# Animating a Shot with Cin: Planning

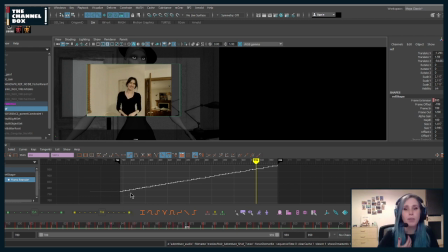Like, do I need to retime something so that it's faster? Would it feel better if I retime it? Is the timing working? I like to just double check.
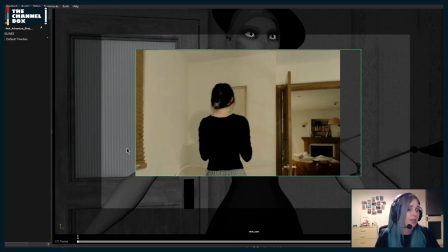Because then I move into my actual blocking.
Oh, I'm not acting.
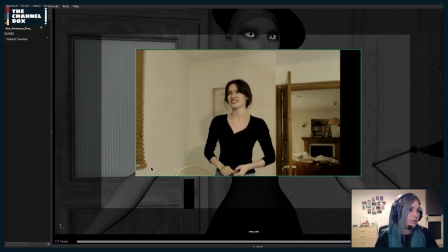Oh, I'm not acting.
I feel like there's something about the timing of this that for me, I don't know if it's the fact that
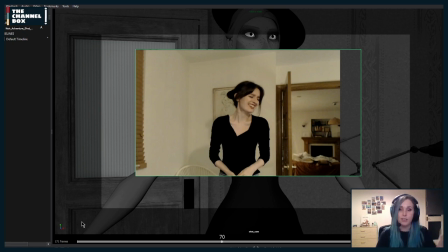it's not that every sound has to hit on the, like every gesture has to hit on the sound, but it feels like we're not hitting anything for me. And I feel like we could, like especially the huh. So again, I don't know this, so I don't know how it was.
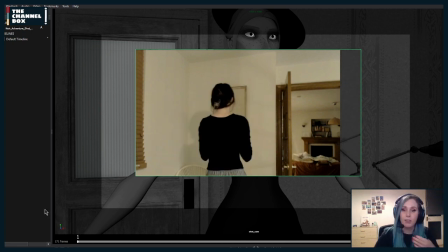Maybe I should, there's something that I need to adjust or,
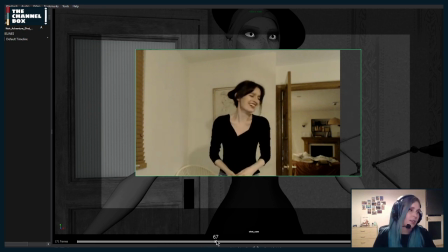I'm not acting.
I feel like we can adjust this. Like this movement here, I feel like it should be on the huh, because here she's saying huh, but her body language is going down.
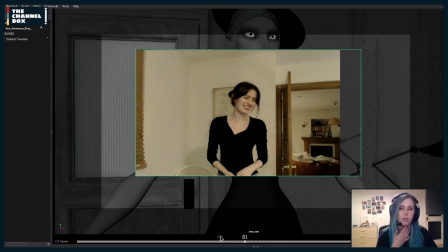So it feels a little bit off this huh. Like there, usually when we laugh or anything, we tend to go up. And every time that we do a higher pitch in our voices, let's say you're asking a question and you say, I don't know, where is this?
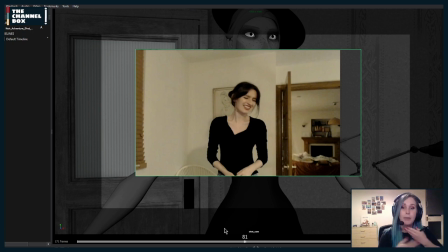In the eh, where is? That is going to be a higher pitch. So our body and our everything wants to go up. It wants to help that pitch.
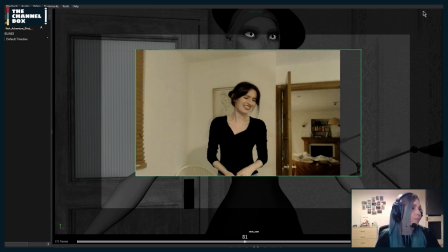Yeah, exactly. Yeah, I do it too. That's why, like, again, I'm being cautious just because it's not my project. But I personally do that all the time too. I adjust things in Maya so that it fits.
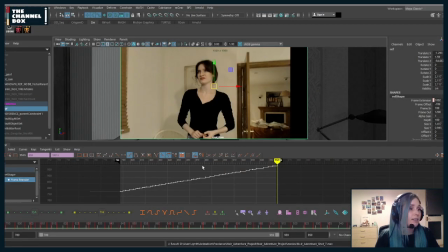And so Dan, I'm going to adjust this however I want.
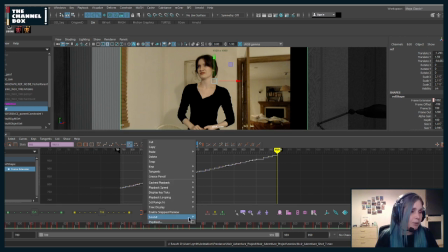So now I'm going to turn the sound on and I'm going to fix this in my liking before I move into blocking. Because if I start blocking now, it's going to feel off and then I'm going to have to do it anyway. So yeah. So let's feel it out.
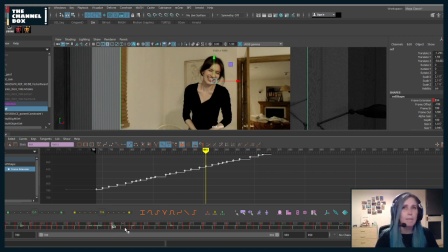I know that basically the main part that I want to retime is this. I want this particular pose to hit here in the huh. I really like that huh. I feel like it could be really nice.
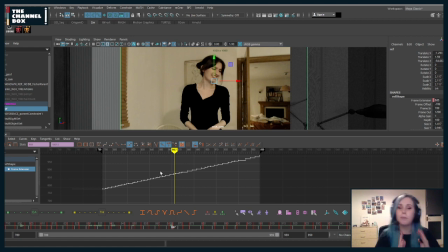But then we're going to have a lot of space where it doesn't feel like the character is doing much. So we need to figure out where can I hold the character for longer so that we hit that where I need it. And
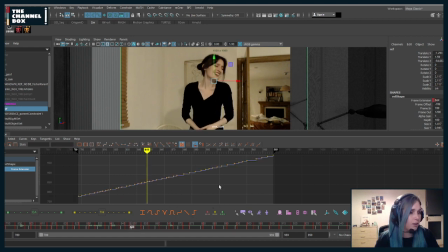I know I want this, huh? So I'm going to grab basically, where is this? Basically, I maybe I can grab it from here and move it to where I need it.
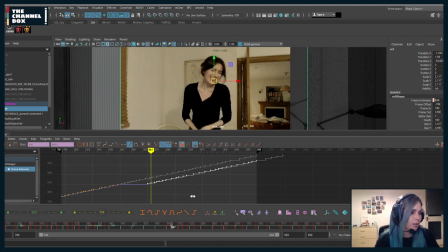and I moved it too far. Okay, and then before I start doing anything, I want to figure out if I put this where I need it.
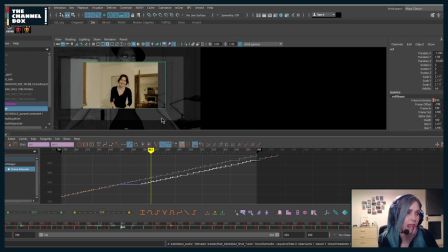And then I don't want to lose the sideways look at the end, so I'm just gonna need to figure it out. So I'm going to rename this stream to Planning a Shot
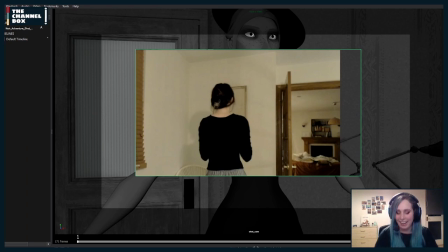Demo rather than blocking. Although, again, this is part of my blocking.
Oh, I'm not acting.